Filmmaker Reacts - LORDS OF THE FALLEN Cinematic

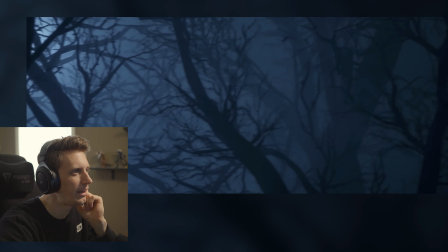(4:11)
This guy cannot catch a break.
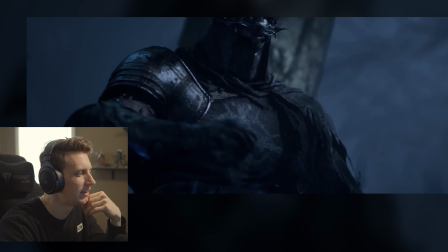(4:17)
We're like 100% going to have to talk about his helmet.
Aureus, forgive me. And steer this weapon of deliverance to a worthier servant than I.
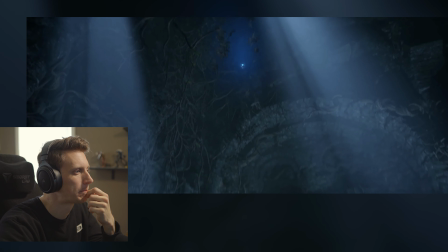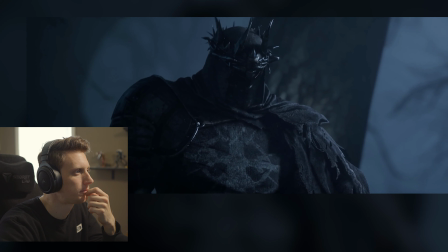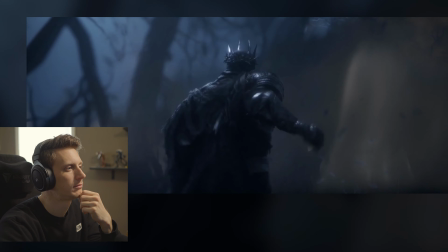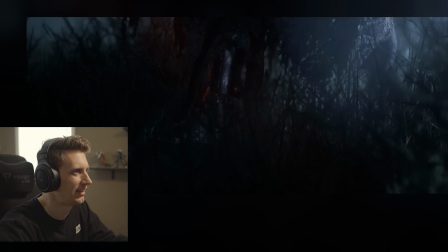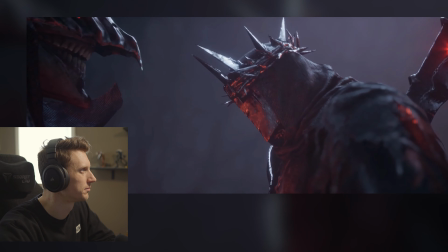(4:50) Never possess the metal for this crusader. You fail.
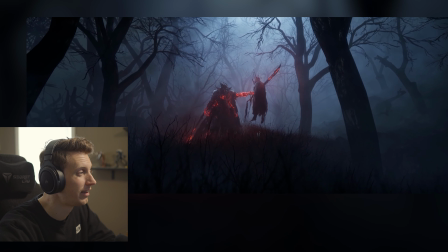(5:01)
Oh my gosh, that's such a cool shot
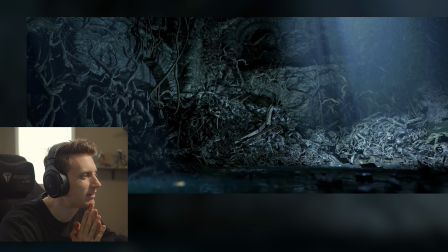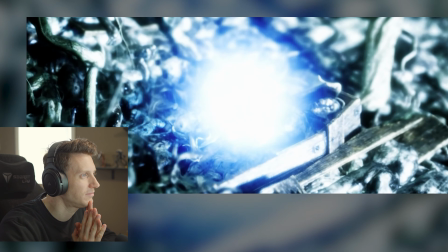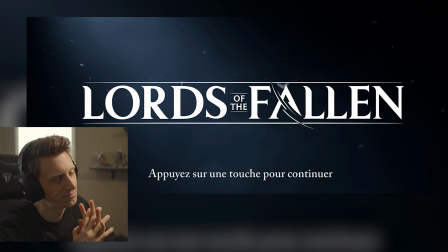(5:16)
Dude Okay Okay, all right, we're talking about this.
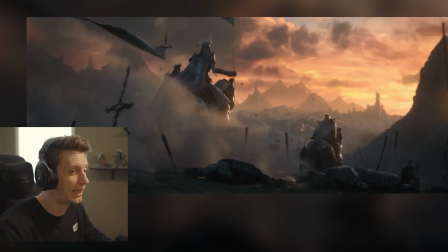(5:22)
We're talking about this. There's so much right out of the gate This goes so hard this opening shot.
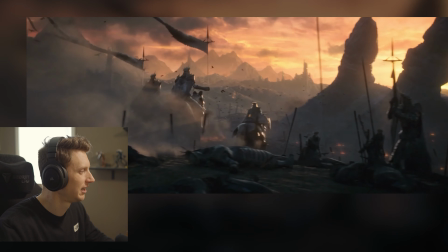(5:28)
Are you kidding me? After eons look at this opening shot
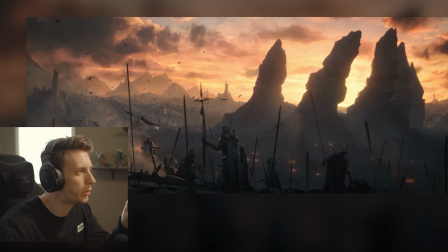(5:35)
there's so much going on here there's so much detail because you notice the horses and then as the camera pans over then you're like those are those are cool rock formations and then it sort of dawns on you that like this is a hand just sticking right out of the ground like a giant that's so cool because there's so much happening in this scene but what's also cool is they've done such a good job of
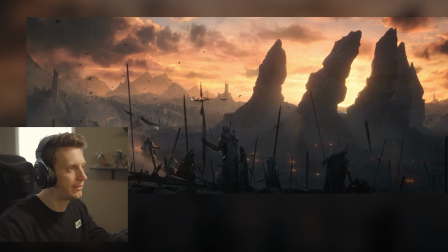(5:55)
layering um you have all this distant fog and haze in the background it's back lit so you have very very distinctive very strong
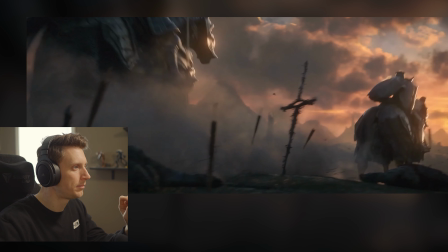(6:03)
silhouettes like even when the horses come running in you have like swords sticking out of the ground
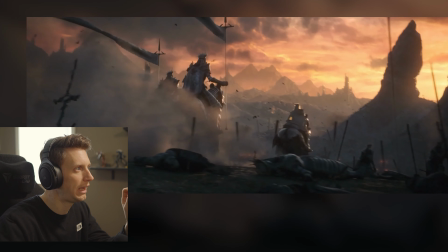(6:08)
like everything's so silhouetted that you really have a strong indication of everything that you're looking at
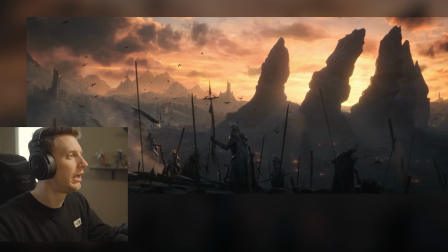(6:14)
this is a great sense of depth because you can tell like those mountains would take weeks to walk to like you can just tell that it's like that far away but that it's so like the scale is so big
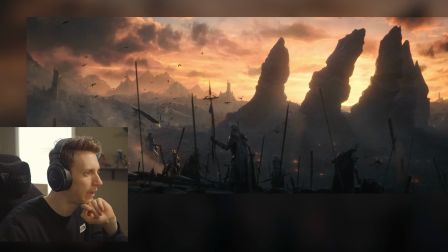(6:25)
um and you have so much action kind of happening in the foreground too these guys helping each other up and standing.
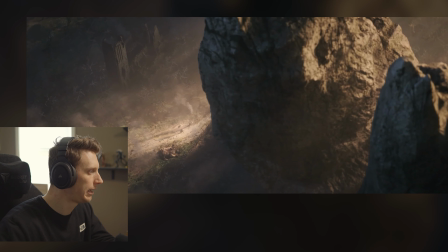(6:31)
Very cool. I like how even these aerial shots they have a slight wobble to them as though they're being filmed
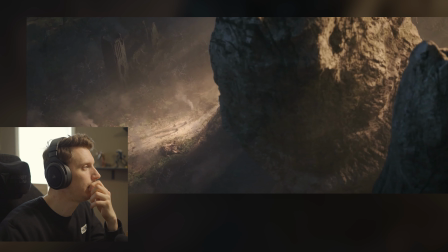(6:39)
by like somebody in a helicopter like holding it holding a camera rather than just like a perfectly smooth drone shot. It kind of keeps everything feeling a little uneasy.
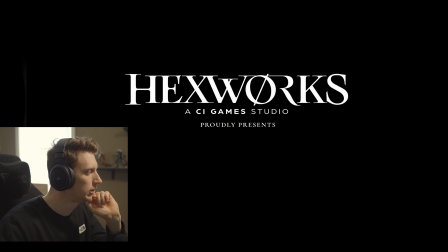(6:51)
Yeah this is so so cool.
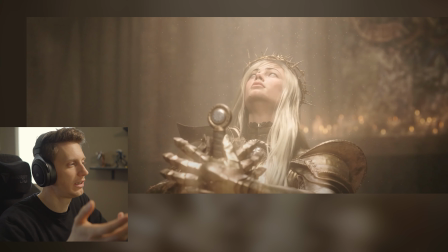(6:55)
Yeah these like man it's cool because for these shots you can tell like that they're like that they're facing a really bright light they're very like uh but they're not overexposed it's really it's like a balance of making them look very bright but you're not actually like crushing any of the white so this is like a really effective shot makes their armor gleam like crazy this is really cool
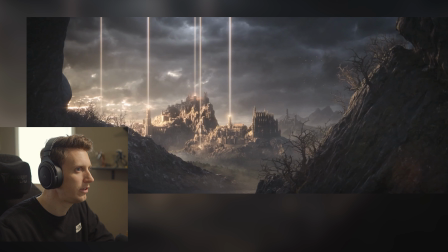(7:15)
yeah look at these shots it's framed so nicely because they want a wide scale wide screen shot that really showcases um this castle um but you're framing it still by like the dark on the edges you're
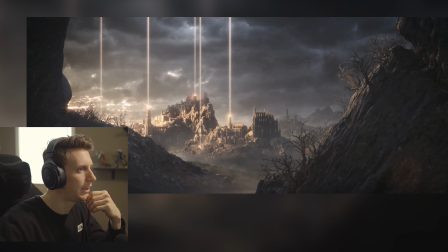(7:29)
still framing it with the dark mountains here on the left and the right hand side which is awesome it's a very just like natural framing um so your eye is drawn right to the center but you can still feel that grand scale like you're really pulled back really far it's so cool oh
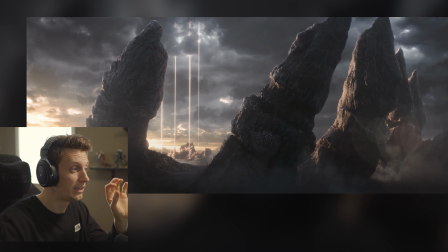(7:44)
and then i guess that's that is it's pulled out far enough you realize those aren't mountains that we're framing that i shot earlier earlier like this you thought were mountains is actually uh the fingers and the hands here oh so cool it has like a ring or something on there's like an insignia
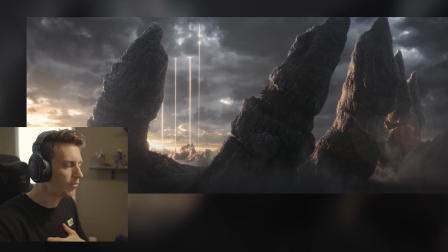(8:00)
on here yeah that's so cool just the scale of it it's so hard to establish scale right because you know you don't know is how big this hand is but they did a good job of like in this previous one you see all these little trees that are growing on the right hand
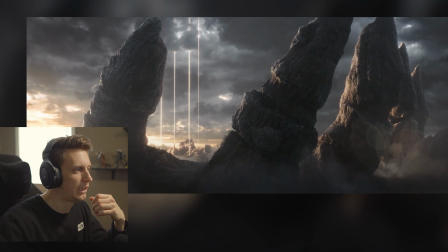(8:16)
side and so by the time you cut to the wide shot you still see those trees so your brain is like oh i know how big this is to another realm could not silence
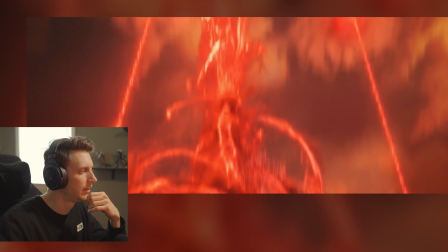(8:27)
and his hunger yeah all of these effects are really cool orchestrated the return i love that explosion that explosion has so much meat to it because
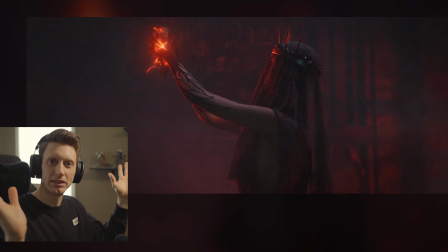(8:35)
the the roof kind of uh it doesn't just like blow aside in a boring way it's almost like a bubble popping like you see pressure first and
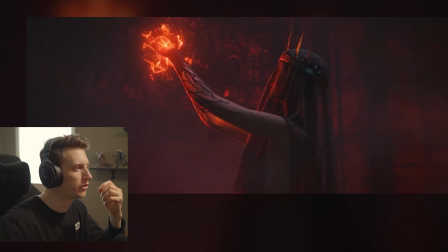(8:43)
then then it goes and it just makes it feel that much more abrasive once more in
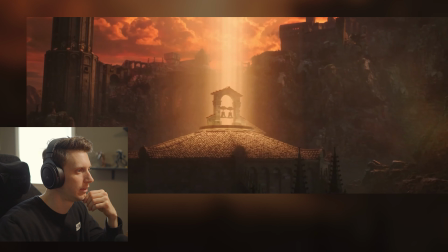(8:48)
his hunger for vengeance a deer orchestrated yeah yeah no it's so sick
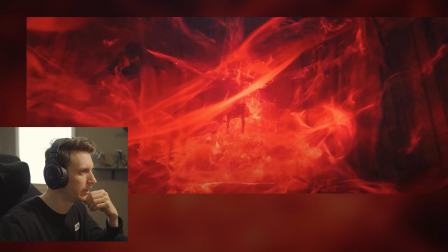(8:53)
you actually see a little bit of a ripple first you see like the dust go up
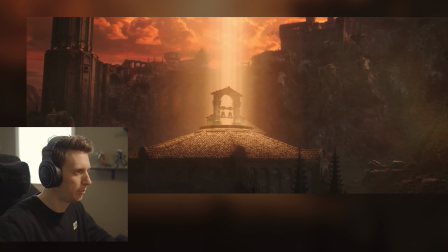(8:58)
um like a ripple effect on this this
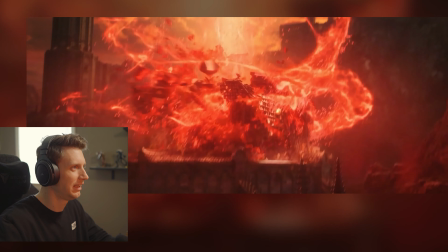(9:03)
is so cool and then it goes up yeah that's tight of his demonic army
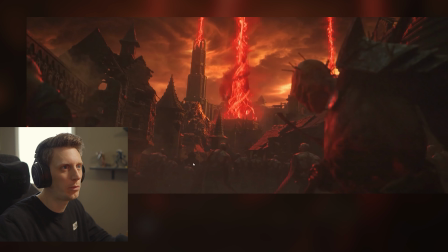(9:09)
once again like this is really cool because you're getting so much information in one shot it's only for like a second
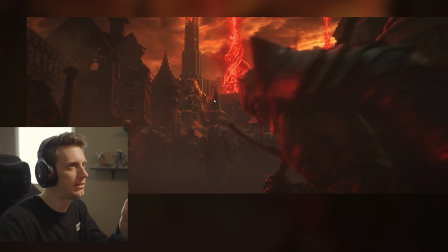(9:14)
but you're able to see so much depth and distance it feels really far you can tell how
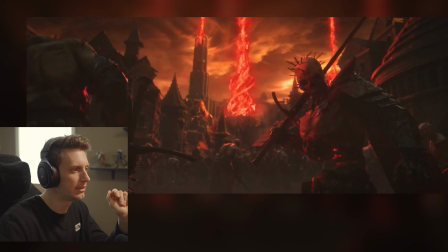(9:19)
big this is but you're also like instantly understanding what the threat is because you have the army walking one way but you do have like you have him turned and face right towards the camera so you get that that impact visually and your eye is drawn to him they also put a like
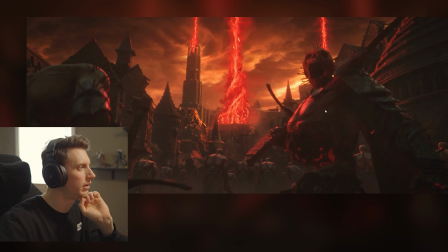(9:34)
a red beam right behind him so your eye is like naturally drawn over to this guy was like that nice red glow, really lighting him up from the scene naturally. And so cool. In order for light to hit him this hard from this red, arguably there should be a lot more red light in the scene.
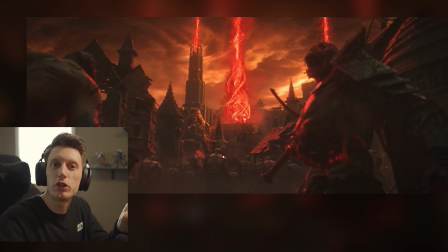(9:53)
But like if you were shooting this practically, and what they probably did here is they had a virtual light very close to him that was projecting red onto him just to accentuate that. But you make the light invisible so that it's only impacting him. but if you were to shoot this practically
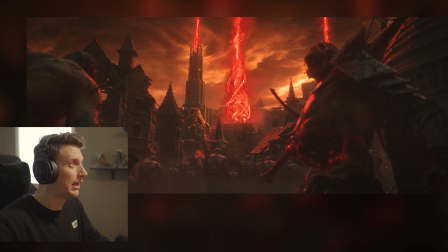(10:09)
I would just do the exact same thing I would take a light and I would hide it right off camera just right above them and pump them full of red light
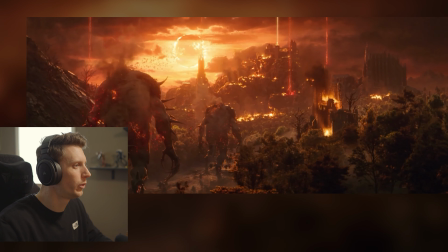(10:17)
light was swallowed by shadow these giants this is so cool the scale you know they're moving at like half speed so like you can really
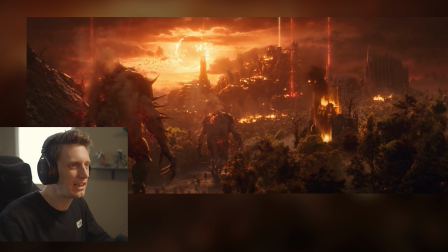(10:25)
get a sense of like how big the scale is and I love this like burning sun in the background is so so cool like everything like man it really you really rewarded for rewatching this because there's so many details going on here.
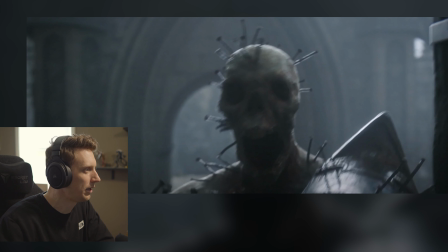(10:40)
I love this like handheld walking with them opening the door and it kind of looks like you can see man maybe I'm wrong
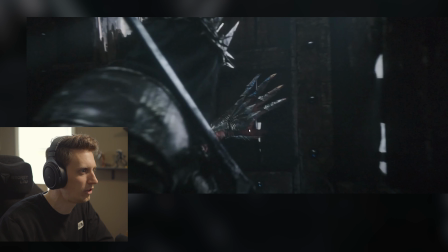(10:48)
but it looks like maybe you can see the flesh like this armor looks like it might be just like directly onto his skin um correct me if I'm wrong but
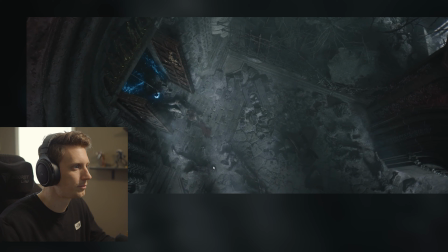(10:55)
that's that is what that looks like which is that's pretty gothic that's pretty that's pretty dark. Coming right into a fight.